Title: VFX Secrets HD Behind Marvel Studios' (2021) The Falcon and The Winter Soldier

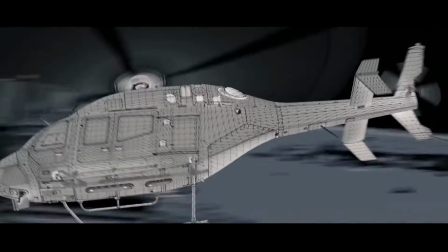(0:07)
Marvel Studios, The Falcon, and The Winter Soldier, no doubt has some of the most high-flying VFX in the Marvel Cinematic Universe, which is why I wanted to talk to VFX supervisor Eric Levin. Hey, Eric. Hi, Lorraine.
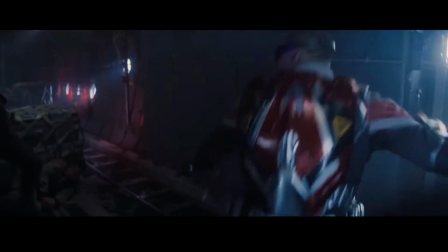(0:20)
Now, the series has some incredible action sequences. What was your overall vision for those action sequences in the show? What I really wanted to do for the big action sequences was, as much as possible, make things feel like they're grounded in reality. So, obviously we don't have Anthony Mackie flying around in a real jetpack with real wings.
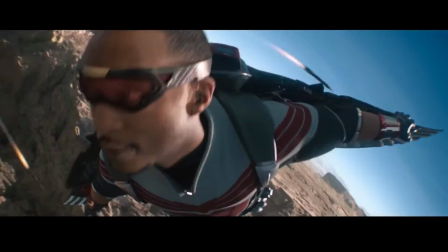(0:39)
But we want to make it feel like if he was, how would we film that? There are people who can actually fly.
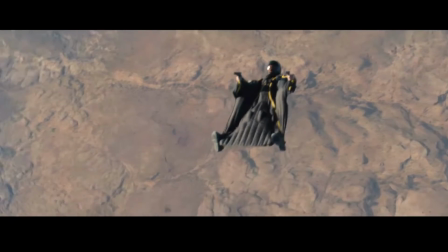(0:44)
You have wingsuit pilots who jump out of airplanes. They all have little helmet cameras. Kari Skoggin, the director, really wanted to bring that language to our show as well.
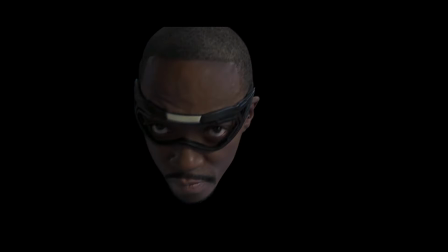(0:52)
So, we actually have many shots where we've got an action cam in front of Sam's face or on the wingtip.
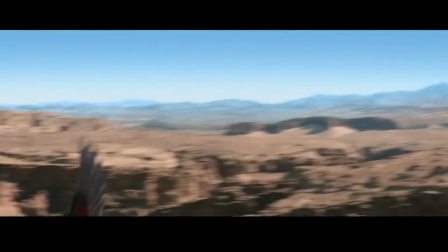(0:59)
And as he moves, we see the entire world move around him and things like that. And that was a really interesting new visual language to bring to the show that we haven't brought before. I think that new visual language is really clear, especially when you look at other MCU characters who also fly.
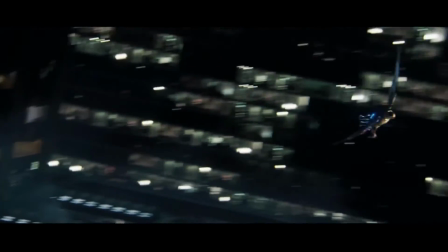(1:14)
But what makes Falcon's flight so unique? It was important for us to have Falcon feel like a different character.
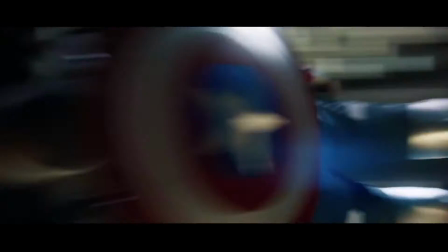(1:21)
There are so many other characters in the MCU that fly, like Iron Man, for example. He flies, but he has a different center of gravity because his engines are in a different place than Falcon's. He can hover in a way that Falcon doesn't necessarily hover.
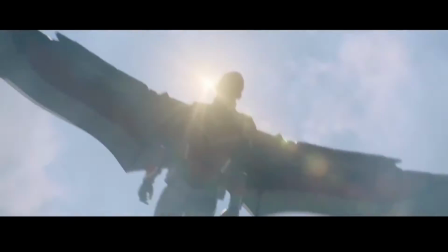(1:35)
So we wanted to make sure that Falcon felt different and that we weren't sort of copying the flight patterns of other heroes. Well, let's talk about where we really see this happening in the show, which is that big opening sequence. It opens the show, so you're sort of dropped kind of right in the middle of it. Sam is kind of contracting with the Air Force.
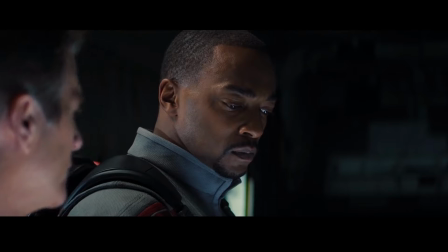(1:54)
There's a terrorist organization out there that is, they think is going to kidnap an American Air Force plane.
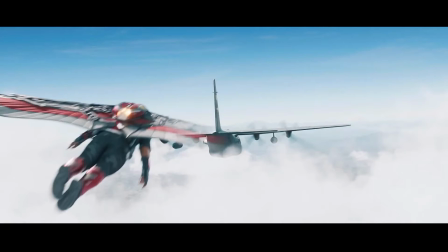(2:00)
And so they're sending Sam in to go make contact with that plane make sure everything's okay They've lost contact with it Then what he doesn't know is that these guys
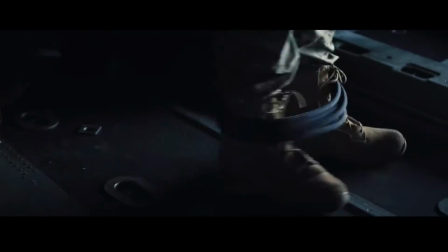(2:07)
are expert wingsuit pilots and they actually strap Captain Vassant to them and then jump out of the plane So it was just sort of this amazing moment like I didn't know they could do that So now Sam has to chase after these wingsuit guys So
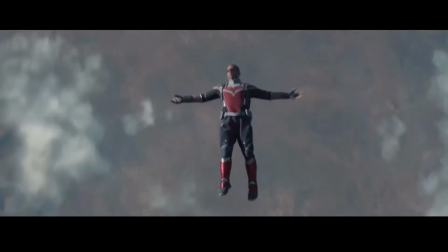(2:20)
the first thing that we see is Sam in the airplane and then he drops out backwards How did you create that shot? Yeah, that was a relatively straightforward shot We've seen that sort of thing done before, so we wanted to make sure we put our stamp on it. Basically, he's in the real plane. There are pads below him. There's a blue screen surrounding the plane.
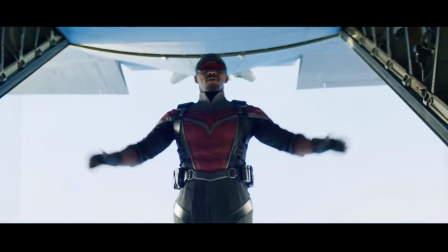(2:38)
And then when he falls out of the plane, somewhere in the middle of that process, we basically blend to a digital version of him.
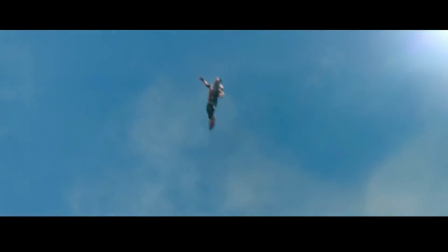(2:45)
Ideally, the effect is seamless. You don't know where, you know, Anthony starts and where the digital version begins. That sequence is so wild. You really can't tell what's real and what was shot practically.
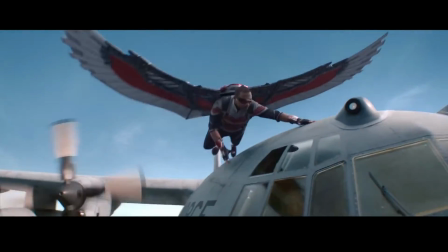(2:57)
How did you shoot the scene where Falcon lands on the plane? Is that shot in the air?
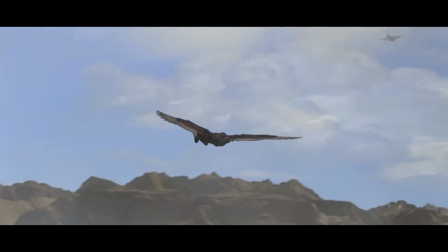(3:03)
Not with a plane in the air, but with a plane on the ground. That was something that we, you know, we previs-ed that so we saw like the sort of video game version of it where we had,
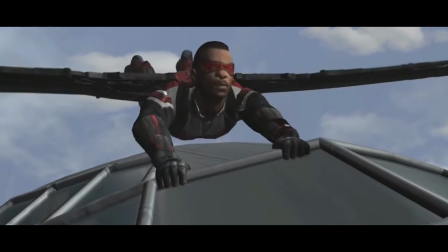(3:11)
you know, Falcon kind of coming in and just sort of landing on the plane's cockpit.
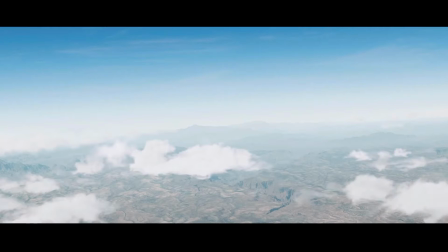(3:15)
And we talked with the stunt coordinator and the riggers and figured out, you know, I think we can do that for real.
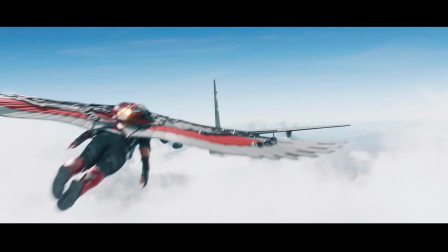(3:20)
We're going to be in an Air Force base. we have a real plane and they would wire Anthony up on like a traveling harness that would actually
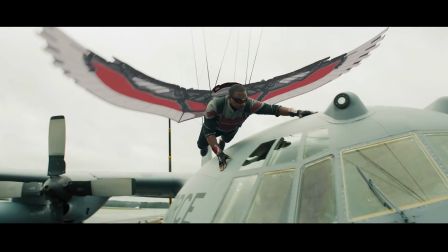(3:28)
fly him into the shot and Anthony really did it he actually flew onto the nose of an aircraft in that particular shot I think we've replaced him completely at the beginning of the shot because we didn't like the trajectory at the beginning and then we blended to real Anthony landing on the nose the aircraft so the next crazy thing that happens is there are these wingsuit flyers weaving between the canyons. Did you work with real wingsuits? Not only are we working with actual folks in wingsuits, but Captain Vasant is strapped to one of the wingsuit pilots. In real life? Yeah, and so that was the sort of thing, you know, in the story he's strapped, you know, in the story, yeah, he's going to strap them and he's going to jump out. And I was talking with his stunt coordinator and he said, oh yeah, yeah, we can do that. What? What? Oh yeah, no, we do it all the time.
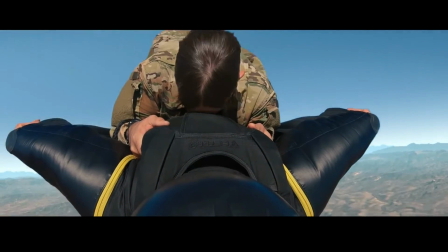(4:14)
We, uh, you just strap a guy to another guy and he'll just hold on real tight and they'll jump out of the airplane. Anytime you can do anything for real, you want to do it for real.
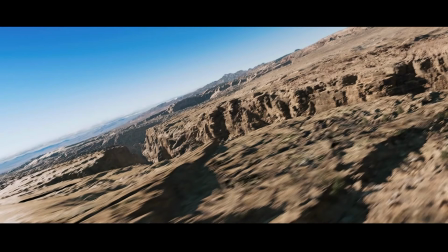(4:22)
I think what's really important in this, especially in a sequence like this, is even if, I don't know, 70%, 80% of the sequence is done on the computer, it's CG, but having enough of it to know that it's real and to be able to sell people,
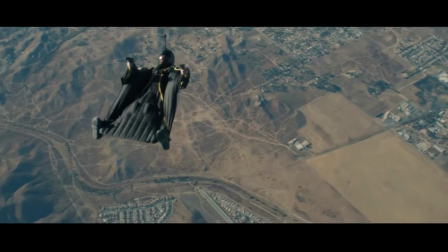(4:34)
oh, they did that for real. That's a real guy jumping out of an airplane with someone strapped to his back. If you have enough shots in there that are real, I think it kind of makes the rest of the sequence believable.
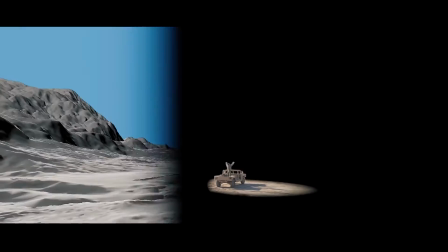(4:42)
Then you start to question, wait, what's real?
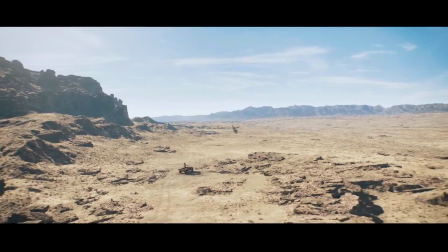(4:43)
What's not? what's digital and if you can't tell that's the goal then it seems like maybe it maybe it was all done for real the show is action-packed from start to finish
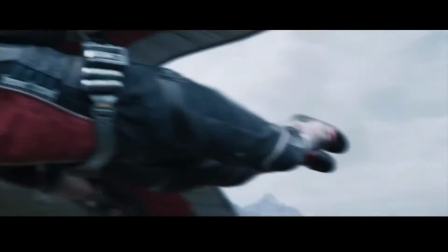(4:52)
and as we arrive at the series finale we finally see
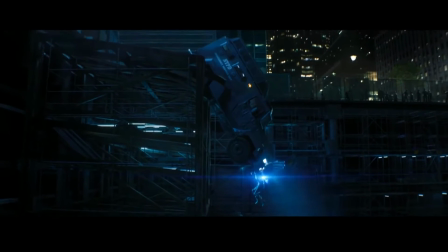(4:57)
sam's heroic debut as captain america could you talk us through that big final scene yeah so everything kind of comes to a head at the end um in our last episode the flag smashers have basically you know they've sort of become radicalized at this point basically they just take a bunch of hostages. So one of the Flag Smashers takes a bunch of hostages in a helicopter and is flying them all over New York City. Then there are two other trucks that are hijacked by the Flag Smashers. So everybody converges here and at one point Carly is just like, you know what,
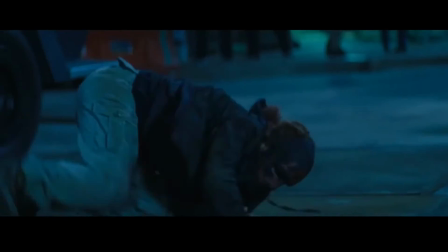(5:27)
I can't take this anymore and she's gonna take one of the trucks full of hostages and just drive it into a construction pit.
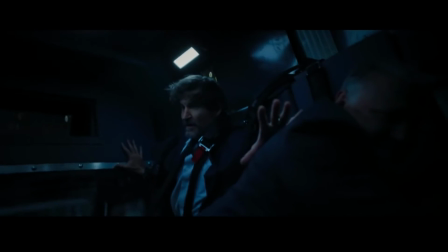(5:34)
And it looks like the truck is gonna hit the ground but at the last second Captain America shows up and saves the day. I remember I remember hearing from Malcolm Spellman, the writer,
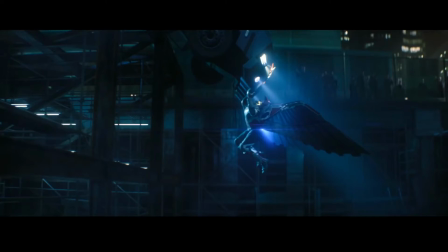(5:44)
that he really wanted to make this iconic moment of Sam as Captain America saving this truckload of people and pushing it back to safety.
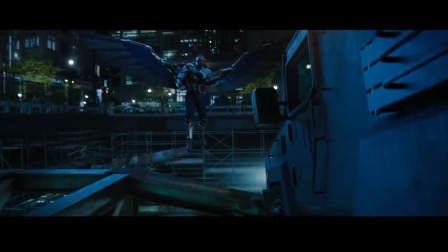(5:53)
That that was really important to him. To have a black superhero do that was really a powerful moment. It really is such an impactful moment. How were you able to bring it to life with VFX?
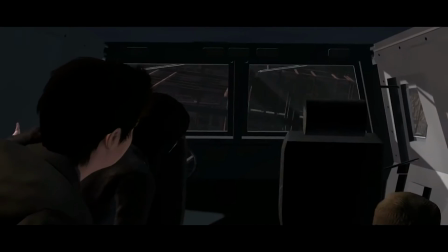(6:04)
It's sort of the same process. Again, it starts with the page. We'll start talking about, okay, let's look at some storyboards. What are the shots going to look like? Are these wide shots? Are they tight shots? If they're tight shots, maybe we can do it on a blue screen stage.
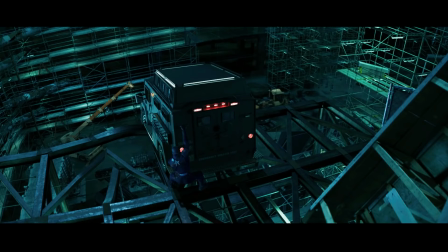(6:16)
Can we get one of these trucks? Could we, you know, get it in a way that Anthony Mackie can actually get his body into it and get the performance that we were looking for?
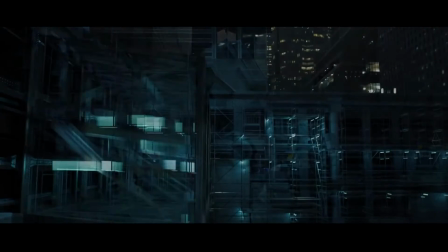(6:23)
And so special effects actually came in and rigged up one of these giant bear cats in a way that Mackie could actually push against and pretend he was pushing it up. We start figuring out what what can be done for real from all the other departments who say what they can do.
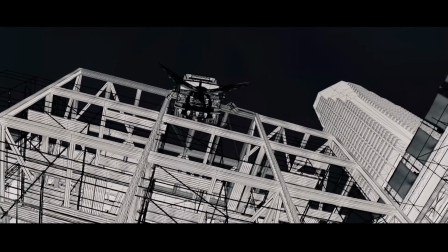(6:35)
The pit itself, for example, was shot over a, I think it was three-story parking garage.
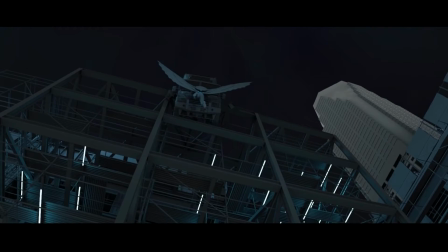(6:41)
And three stories doesn't seem that dangerous when you're at the top. You want to make sure that if you fall in there, that there's no chance of survival.
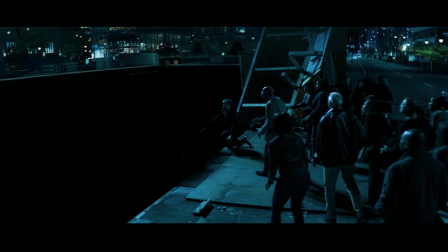(6:48)
So we might be able to film at this practical location, but we might need to take it over in visual effects and make it seem deeper.
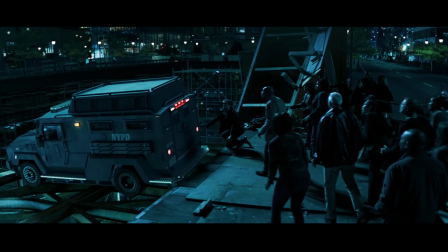(6:54)
So we'll do some set extensions. It's definitely an absolutely amazing moment in the show, but I'm curious, do you think there are any moments that people might have missed? What folks certainly missed is that the outfit that Captain America wears he has
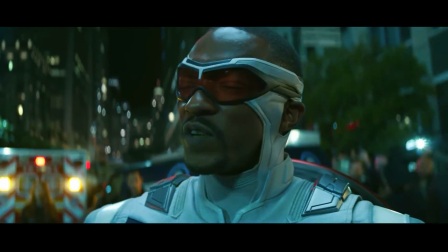(7:10)
this cowl that I know everybody at Marvel was very specific about because it's based on the look of the cowl in the books. What I learned from the costume department though is that what they want is really really hard to get in real life.
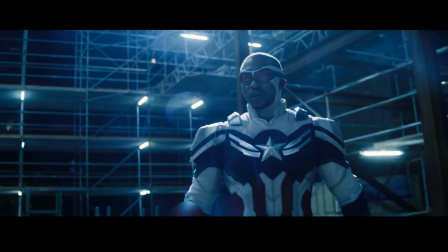(7:22)
I don't think there are any fabrics that can do exactly what they want which is it needs to be stretchy it needs to hug the face but it also has to feel thick like leather but it needs to flex like spandex.
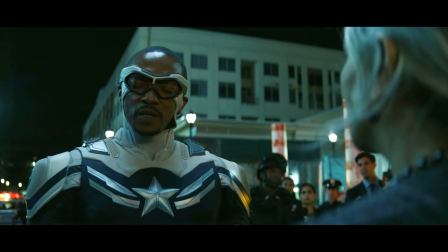(7:31)
So what they ended up doing was they they built something as close as they could possibly get it and then depending how Anthony turned his head you might get a huge wrinkle back here or the cowl might separate from his face so in many many shots we actually replaced that cowl so that
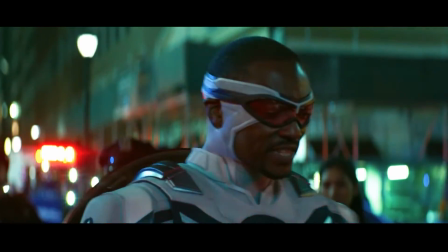(7:45)
it would stay snug to his face and look the way we wanted to look there are seams in the back of the cowl and as we know there are no
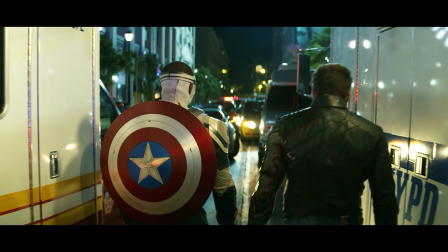(7:52)
soup there are no seams or zippers and in the superhero costumes so those all had to be replaced and touched up there are so many details that go into creating the VFX for a series like this, but what was your absolute favorite aspect of working on the series? Certainly working with these huge action sequences was my favorite part of the show, because there's just so much that goes into this stuff. There's so many moving parts.